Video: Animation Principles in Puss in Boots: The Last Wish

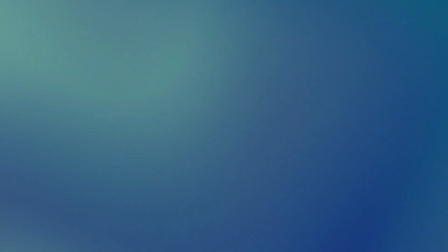This is an analysis on the animation principles and cinematography of Puss in Boots: The Last Wish.
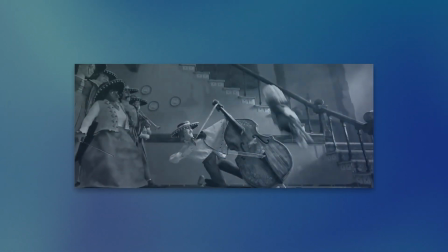I'll be analysing this sequence at the beginning of the film.
The rest of you, play double time!
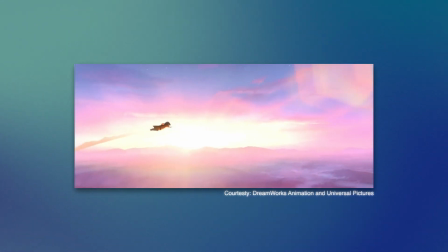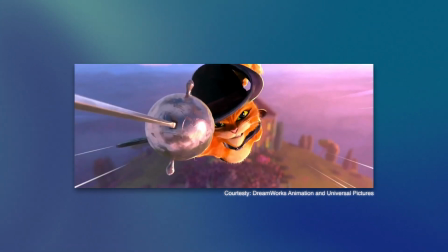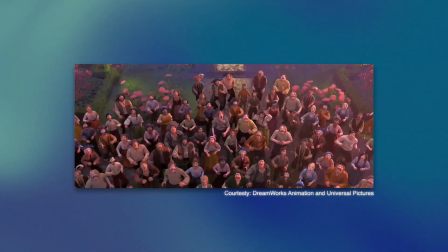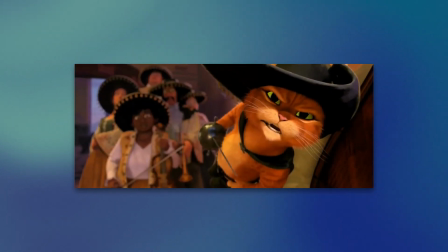Spanish Splinter!
This short but powerful sequence uses a variety of animation principles that I want to talk about.
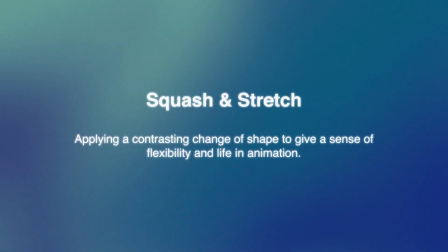The first one is squash and stretch. Squash and stretch is the principle of applying a constraining change of shape to give a sense of flexibility and life in animation.
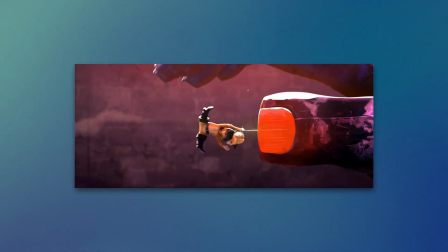Although short, if we slow it down, we can see how Puss and the finger are squashed and stretched to emphasize the impact force.
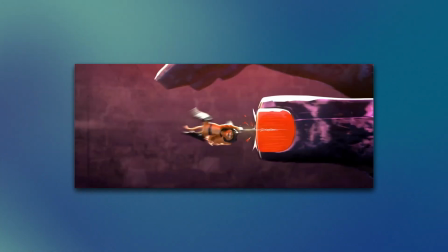We see how the shapes of Puss and the finger are morphed as they collide with one another,
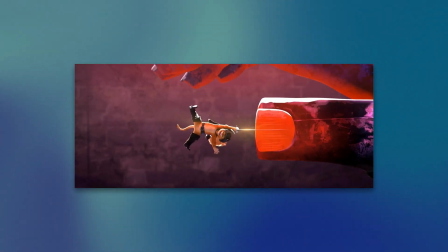resulting in the finger stretching out to absorb the force, and Puss's body stretching as he comes towards the finger before being squashed from the sudden impact force.
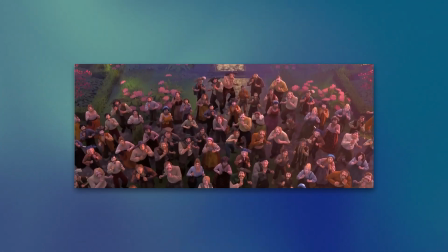The second technique happens shortly after, where we see the giant react to what just happened.
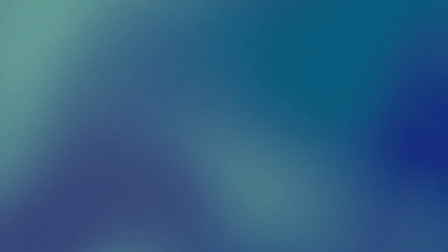This is where exaggeration is used. Exaggeration is the principle of pushing movement further to add more appeal to the action.
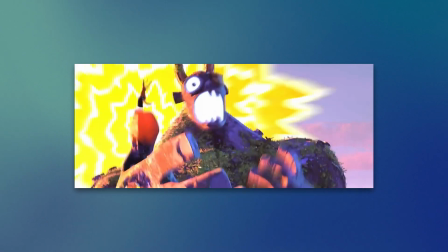We see this done very well here as we see the giant's facial features and body language be overly exaggerated.
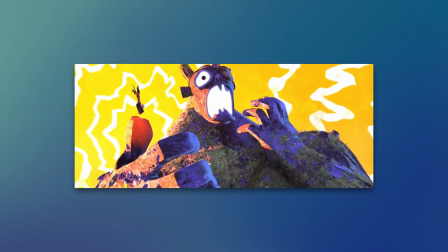We can see his thumb is highlighted red to show what is hurting and the secondary motion of his face screaming.
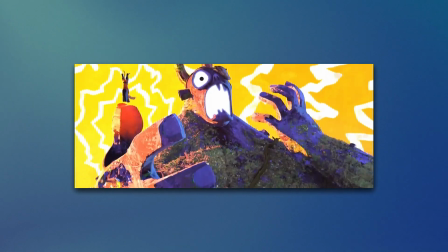We also see his other hand move up closer to his face to emphasize this emotion. We also see his pupils get bigger to guide the viewer's attention to where the pain is coming from.
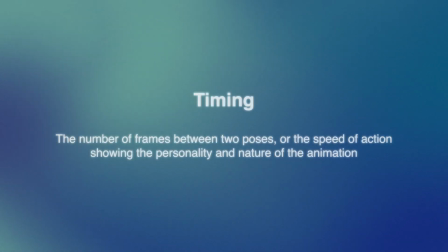The last principle I want to talk about is timing. This refers to the number of frames between two poses, or the speed of action showing the personality and nature of the animation.
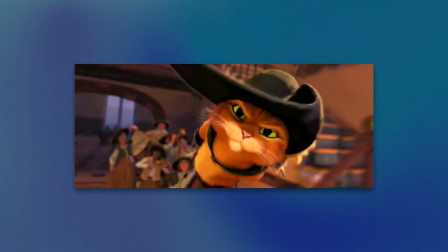I really like this part of the clip where we see the two characters running towards each other. If we slow it down, we can see how Puss is animated on ones, while the giant is animated on twos.
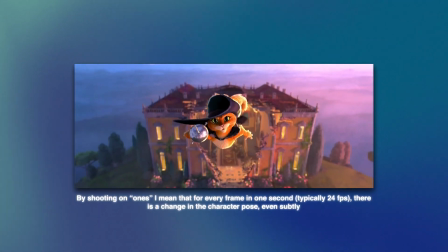This is done for a number of reasons. First, we know that Puss as a character is very confident in himself and is also very skilled.
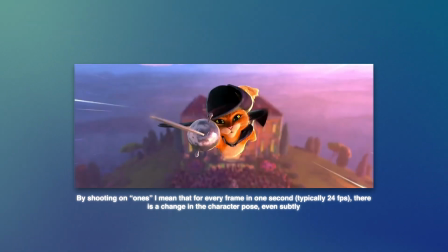Him being animated on ones can further this, showing he's very fluid in his actions and decisions. We also know that Puss is small, around 2 feet tall.
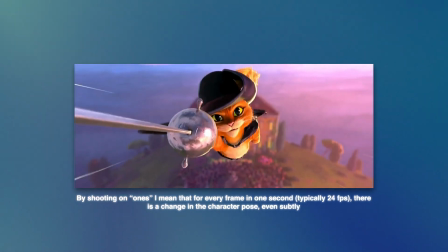With his small size, he can be expected to be faster, and using ones can help show the different movements he's doing at speed.
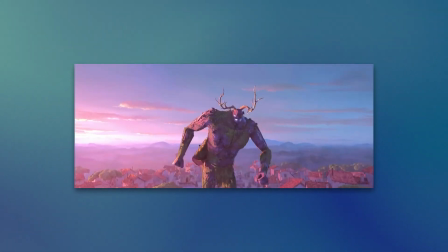On the other side, we have the giant that is almost always seen animated on twos. This was done for the opposite reasons of Puss.
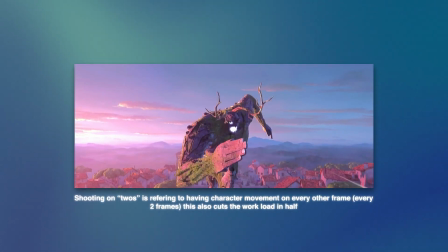The giant is massive, and we know that the bigger the object is, the harder and more force is needed to move it.
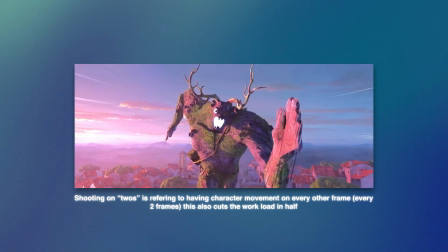For the giant, the animators use twos to emphasize the big clunky movements as you run towards Puss.
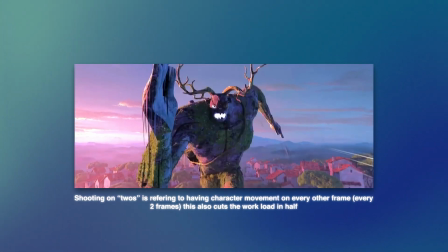They then help with some of the fluidity by using smear frames and speed lines to show he's still moving while being very big.
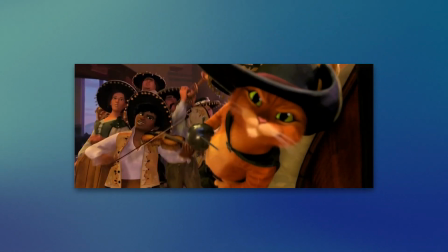Moving on to the cinematography of the clip, we can see how different camera techniques are used to help support the animation.
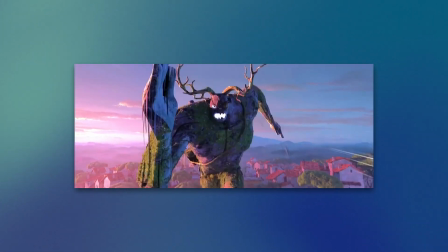This clip used 13 shots in around 18 seconds. Most of these are used to showcase to the viewer the distance that Puss and the giant are away from each other, and the impact from when they collide.
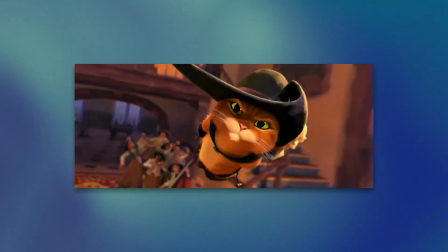In the first shot, we see Puss look behind the camera, telling the viewer he's planning to move past it, and cut to a shot of him flying out the building to show the direction he's going.
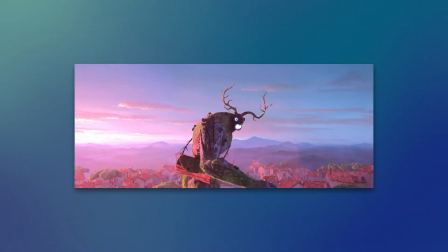In the next shot, we have the giant turn around to see what Puss is doing from Puss's perspective. We know this as we now know that he's flying towards him.
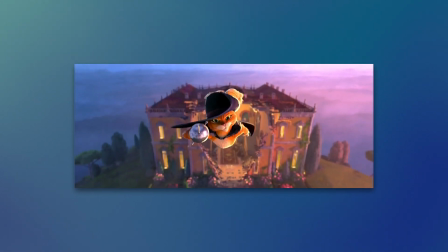We then see another shot of Puss flying directly towards the camera, showing to the viewer what the giant sees from his perspective. We then have the giant's response to also start moving towards the camera from Puss's perspective again.
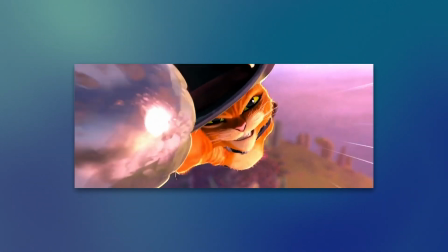We cut back to Puss moving even closer to the camera to show how fast he's moving, followed by a matching shot of the giant running towards the camera.
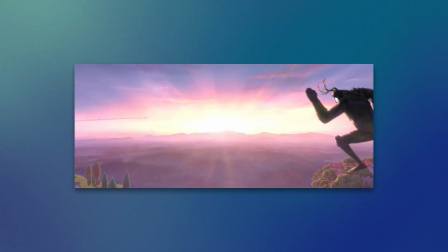We then cut to a wide shot of Puss and the giant coming from different sides of the screen. We see Puss coming in first as he's the small object at high speed, followed by the giant who's much larger and slower.
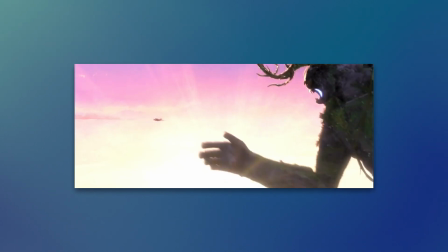We then get a quick medium shot of the characters, now even closer together, to guide the viewer's attention towards the center of the shot, before a close-up of the giant's thumb and Puss colliding with it.
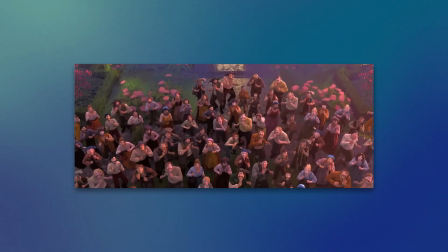We then cut back to somewhere else where we see a wide shot of the crowd and people reaction to what just happened,
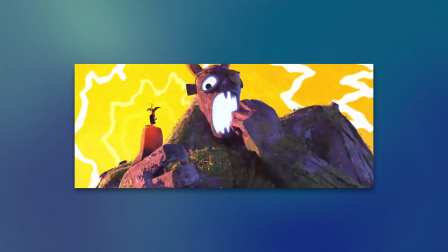and then a medium shot of the giant's reaction with streaks to guide the viewer's eyes to what the giant's reacting to.
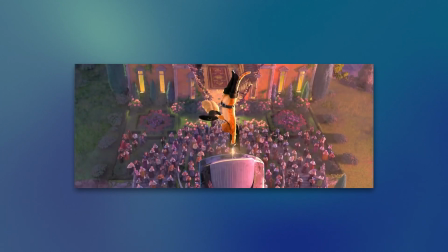The final shot is the giant's POV again, showing Puss and the crowd to establish where everything is in the shot.
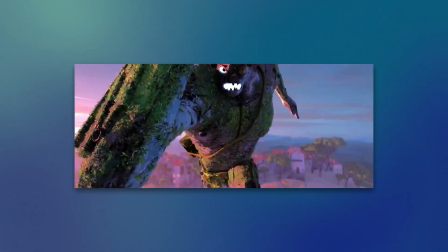All these shots allow the viewer to slowly build up and anticipate what is happening, without having to directly tell them.
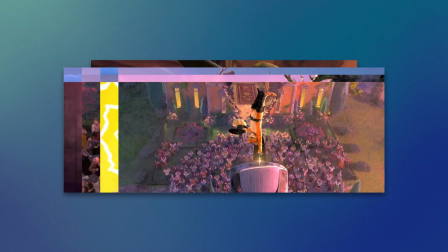This would have been planned out by the animators very well from the storyboard stage.
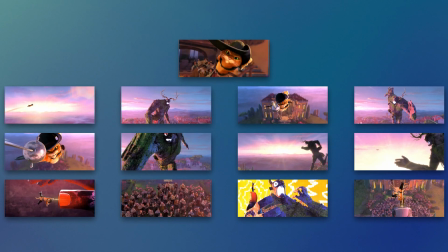If we take one frame from each shot and put it into a storyboard layout, we can still understand what's happening from this alone.